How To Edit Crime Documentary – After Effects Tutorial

hey everyone welcome back to the brand new video as you just saw this is the animation we are going to create today and the video is going to be really exciting because i have explained everything step by step in detail so basically this type of animation is commonly used in documentary edits so you can use it in your own project plus all the assets i use in this video are linked in the description box so you can easily download them i hope you enjoy the video let's get started
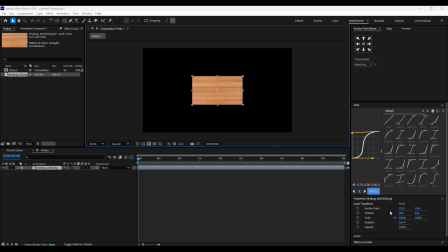(0:44)
so firstly we're gonna add a background this is a basically a wooden table background so we simply scale the background size and then we gonna add
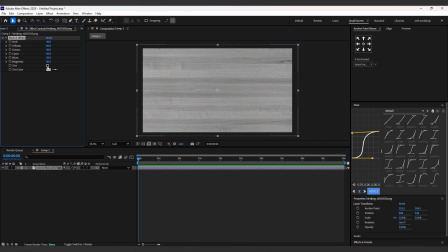(0:52)
a effect called black and white enable the tint option and also you can decrease the redness so we get a darker color
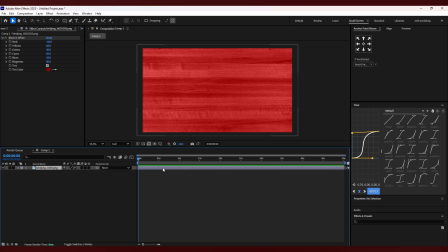(1:01)
and now we gonna add a vignette
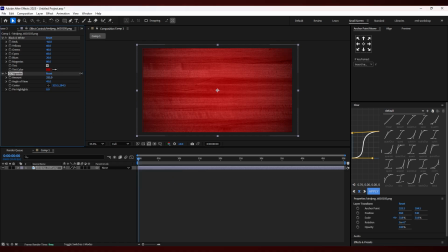(1:04)
increase the amount of vignette so we get a dark edges and also you can play with angles and all according to your need and then set your tint color into a dark
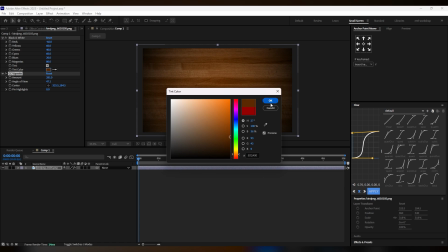(1:16)
orange color something like this and one more thing is you don't need to worry
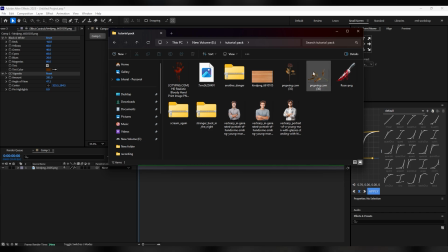(1:21)
about the pack because i already downloaded all these assets which we're gonna use in this video like this character image blood effect and all kind of
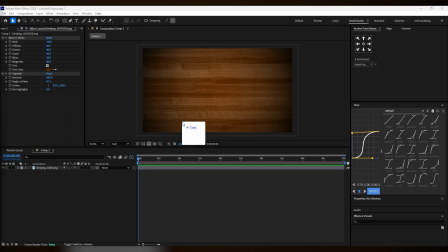(1:29)
font so the assets link in the description box go and check it out now add this paper image then scale the size according to your frame then
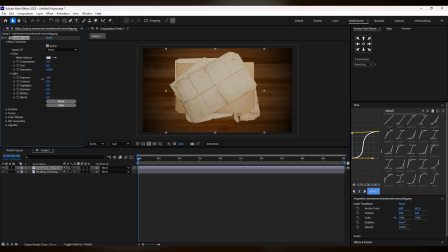(1:37)
add a effect called luminary color and go to the basic correction and then adjust the exposure and black until you get a perfect color match so why we do this because we need a darker theme so we achieve a similar theme according to our background also keep in mind this always rename your
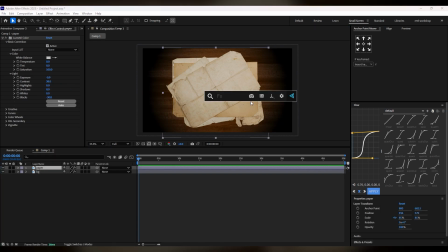(1:54)
layer so that we can easily identify all layer and after all of this add a drop shadow to your layer and now adjust the setting according to your layer until you get a real touch after you done this add a knife image right here and adjust the size right now i am adjusting like this and
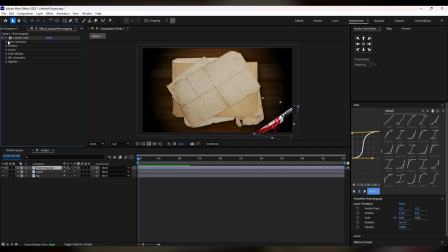(2:15)
add a luminary color again go to the basic correction and decrease the exposure so we can match this with our background and now i add a leaf image and adjust this right here
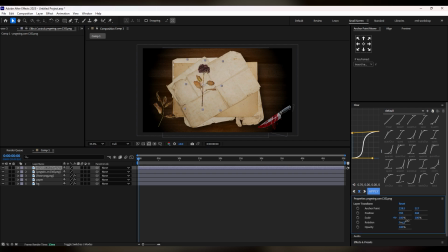(2:28)
and also i add another flower image and i adjust this in a left corner and then i add a drop shadow so we can get a shadow effect increase the distance and softness similar like this and simply copy this drop shadow or paste
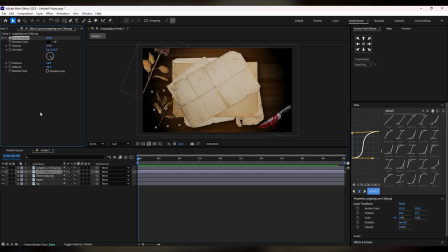(2:45)
it in the second image and right now i'm adjusting the size according to me so now we have this blurred hand image so we get a criminal theme while in our video you can simply place this two three areas by just duplicating this but keep in mind we need to match the dark
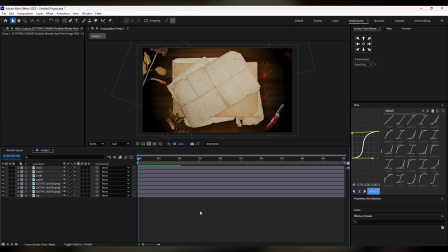(3:04)
theme so you can increase or decrease the opacity according to the theme so here's the main part to our video firstly create a square shape layer and
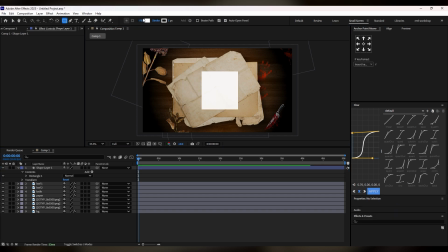(3:12)
place it to the center after this go to the fill option and set a little bit darker
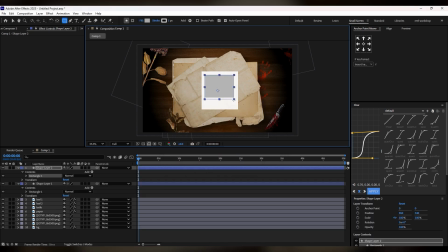(3:17)
color and make another shape layer between our white shape layer just
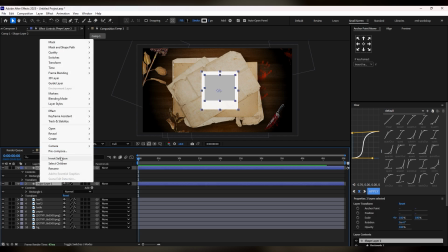(3:23)
like this select all of your layer and make a pre-compose go to the pre-compose
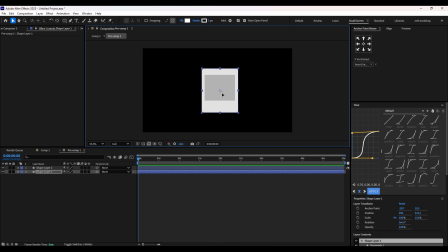(3:28)
let me make it bigger now it's perfect
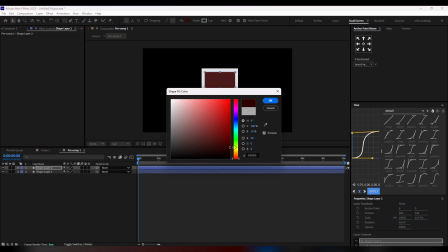(3:32)
now go to the fill option set your gray color into a dark orange color just like
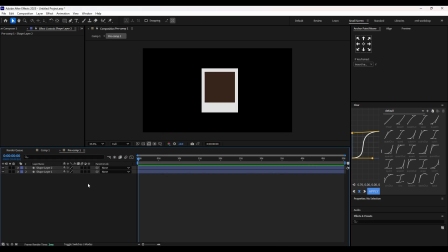(3:38)
this here we get our frame now we simply add a image and adjust it according to the frame now simply track made this to your safe layer and enable your safe layer now add a effect called
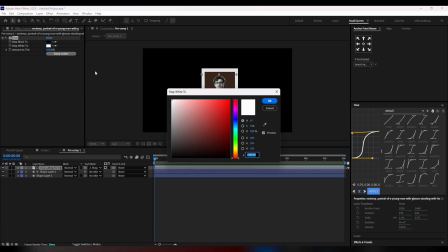(3:56)
tint and change the white color to the complete black so we
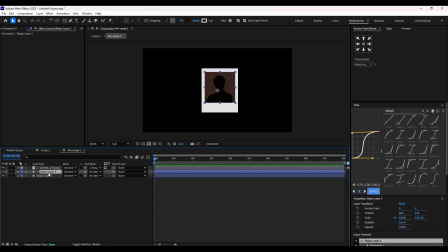(4:01)
get a black mascot now click the shape layer go to the fill option and go to the radial gradient and increase the area like this so go to the
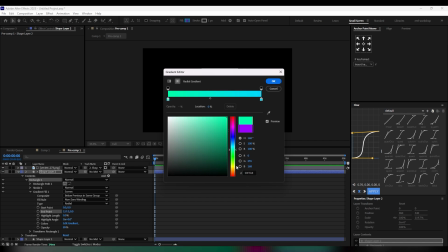(4:10)
fill option and change the first color to little bit brown like this